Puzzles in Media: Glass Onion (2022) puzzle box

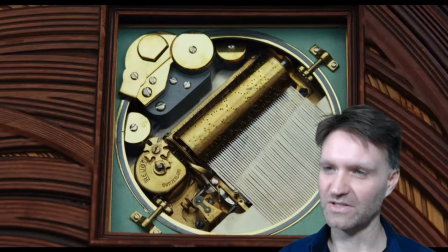[20:28]
So, like I said, this puzzle was chosen because of how it played out on screen. Peeling back layers is a sort of motif of the movie, and they wanted this mind-blowing moment where you realize there's more than meets the eye.
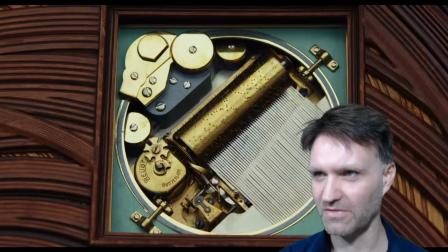[20:40]
You get those moments all the time with real puzzles, of course, but they would require a lot more context to appreciate, so this lets the audience follow along.
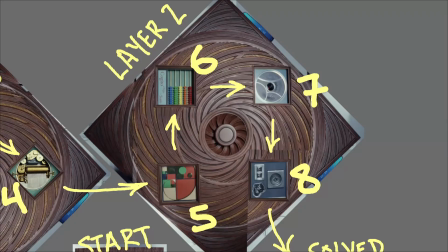[20:49]
Once we reach layer 2, the montage speeds up a lot, and we only get a couple seconds glimpse at puzzles 5, 6, and 7. We don't see the solutions to any of them, and I think there is no intended solution. They're not designed to completion. They're designed to look plausibly like puzzles while adding some visual variety to the montage.
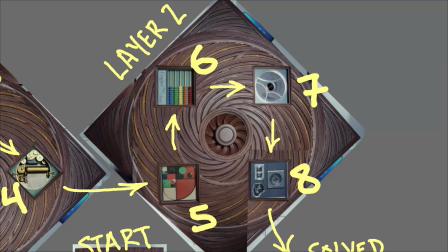[21:06]
These 3 puzzles are all very visually interesting. Let's go through what we do know about each of them.
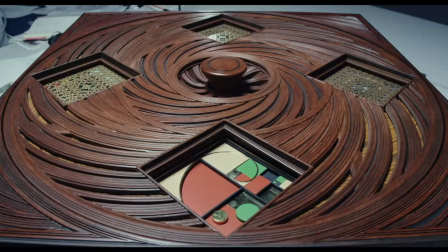[21:11]
Puzzle 5. This puzzle is a colorful geometric pattern. There are straight lines, the spiral, and 2 circles.
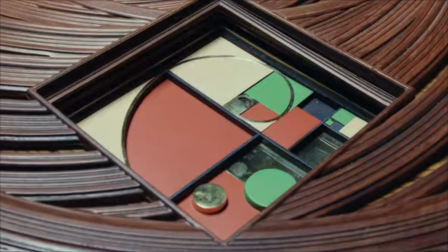[21:19]
The rectangular regions are red, green, blue, white, and transparent. One circle is green, and the other is a metallic gold color. There's a 3D aspect. Some of the rectangular regions are higher than the others, and there are some region dividers sticking up in between.
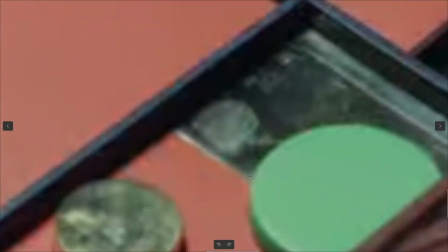[21:33]
You can barely make out another circle beneath one of these transparent rectangles. And finally, this spiral continues inward in this central gap.
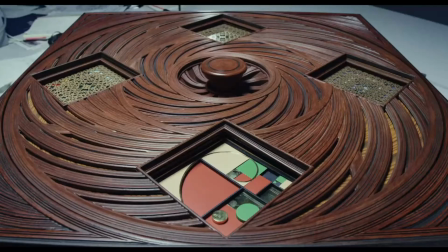[21:41]
We only get this one good shot of it before it's solved, and one good shot after it's solved.
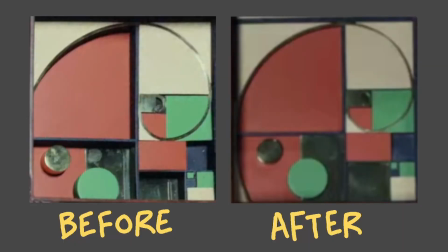[21:46]
Here they are side by side after a perspective transformation. I think they look identical. I don't see anything moved or changed. Finally, one character says it's a Fibonacci sequence, and that's all we know about it.
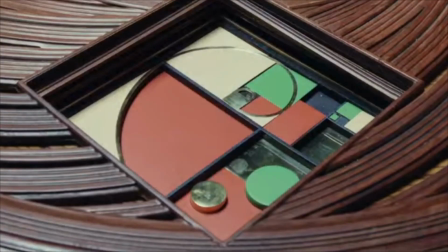[21:58]
Again, we don't see the solution. I don't think there was any intended solution here, but what can we say?
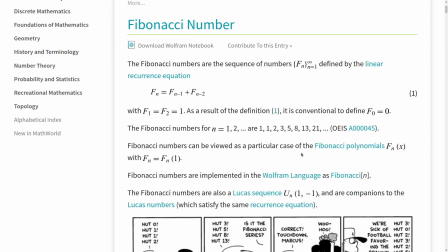[22:04]
The Fibonacci sequence is, of course, a famous number sequence, 1, 1, 2, 3, 5, 8, 13, 21.
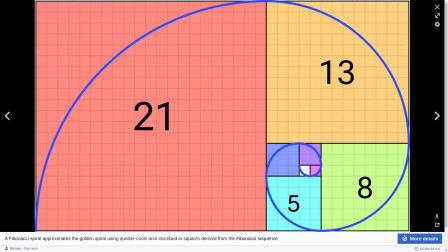[22:11]
If you take squares whose sides are the Fibonacci numbers, you can arrange them into a rectangle that you can easily draw a spiral on, which is called the Fibonacci spiral.
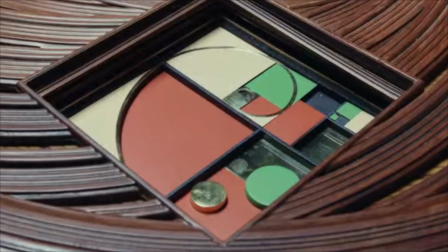[22:20]
So the Fibonacci sequence is definitely part of the puzzle. I don't see how that would help with solving it, though. I mean, they're already arranged in a spiral, so it's not clear to me what else you would do with that information.
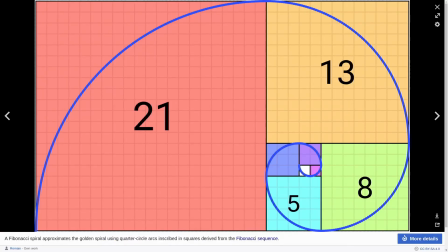[22:30]
You might think to associate each square in the puzzle with a Fibonacci number like this, but it doesn't really work. The spiral is self-similar, so you can't say where you are in the sequence unless you can see the smallest square, and the spiral doesn't end in a square.
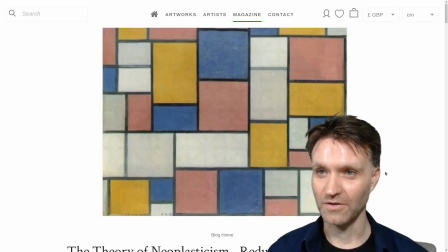[22:43]
Okay, so speculation beyond that. The colored rectangles remind me of neoplasticism, a style of artwork.
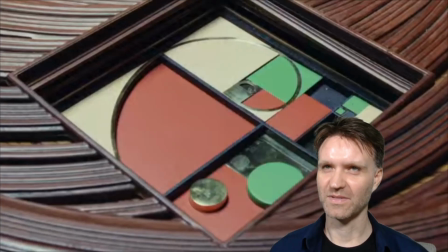[22:50]
The raised sections make me think of some sort of tangram style puzzle. Like maybe some of the pieces can pop out and you can rearrange them so that they all fit into this empty red region here. Another Fibonacci spiral does appear later in the film. I won't talk about it except to say that I don't see how it informs the solution to this puzzle at all.
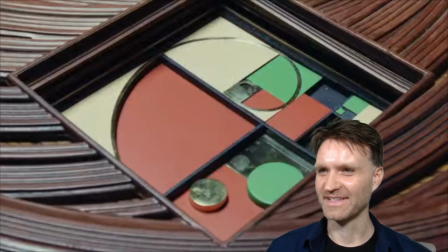[23:08]
Yeah, so this one is mysterious. Puzzle 6.
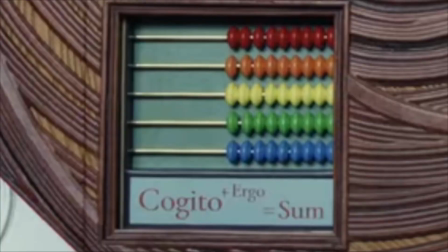[23:11]
Puzzle 6 is an abacus-like arrangement of 5 rods, each of which has 9 beads of a certain color: red, orange, yellow, green, and blue.
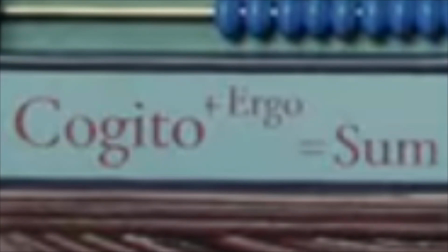[23:20]
Along the edge is written cogito plus ergo equals sum, and the words are different sizes and vertically offset from each other.
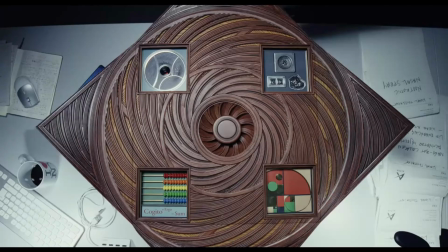[23:28]
The best view we get comes after all of layer 2 is solved, and all of the beads are on the right.
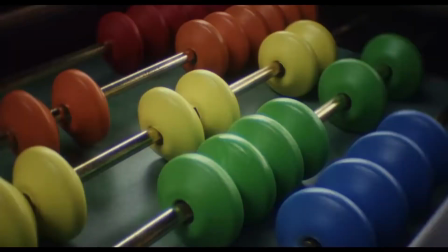[23:33]
We also see the starting arrangement, and it's much more complicated.
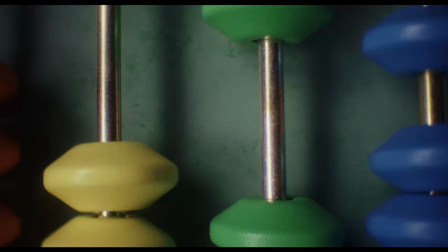[23:36]
And finally, we also see 2 shots of someone pushing beads, 1 yellow bead, and 3 red beads.
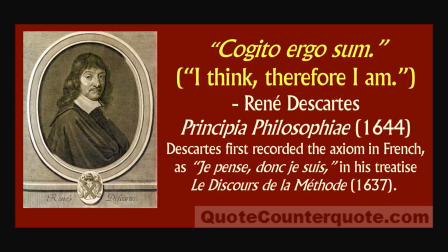[23:43]
The Latin phrase cogito ergo sum is, of course, I think therefore I am, from the philosophical writings of René Descartes.
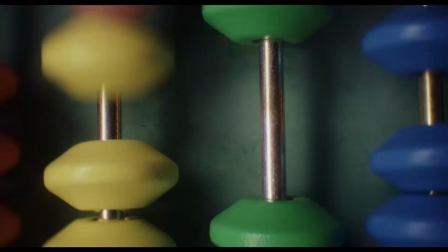[23:51]
It looks like you're free to move the beads however you want, and they never move on their own or anything like that.
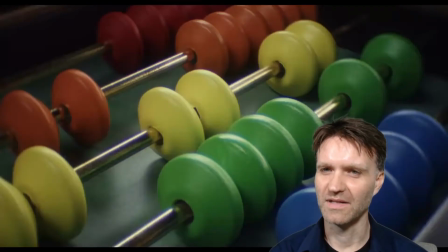[23:56]
Yeah, so this looks like something that could be in a puzzle, but again, it doesn't really lend itself to any particular solution.
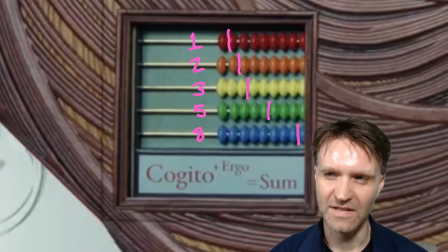[24:02]
My guess is that you basically need to input a 5-digit code, so you could input 1, 2, 3, 5, 8 by sliding over 1 red peg, 2 orange pegs, and so on. As for what 5-digit code, that's anybody's guess. Descartes was a mathematician known for the Cartesian plane and a few theorems in geometry,
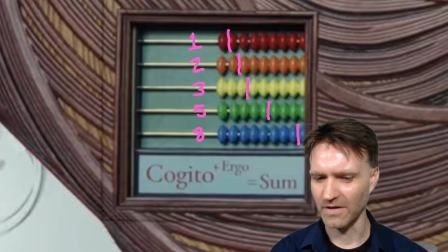[24:22]
but there's no Descartes number that's 5 digits that I know of. Maybe it could be the number of digits in each word in the text, so 61413, counting the plus and equals as 1.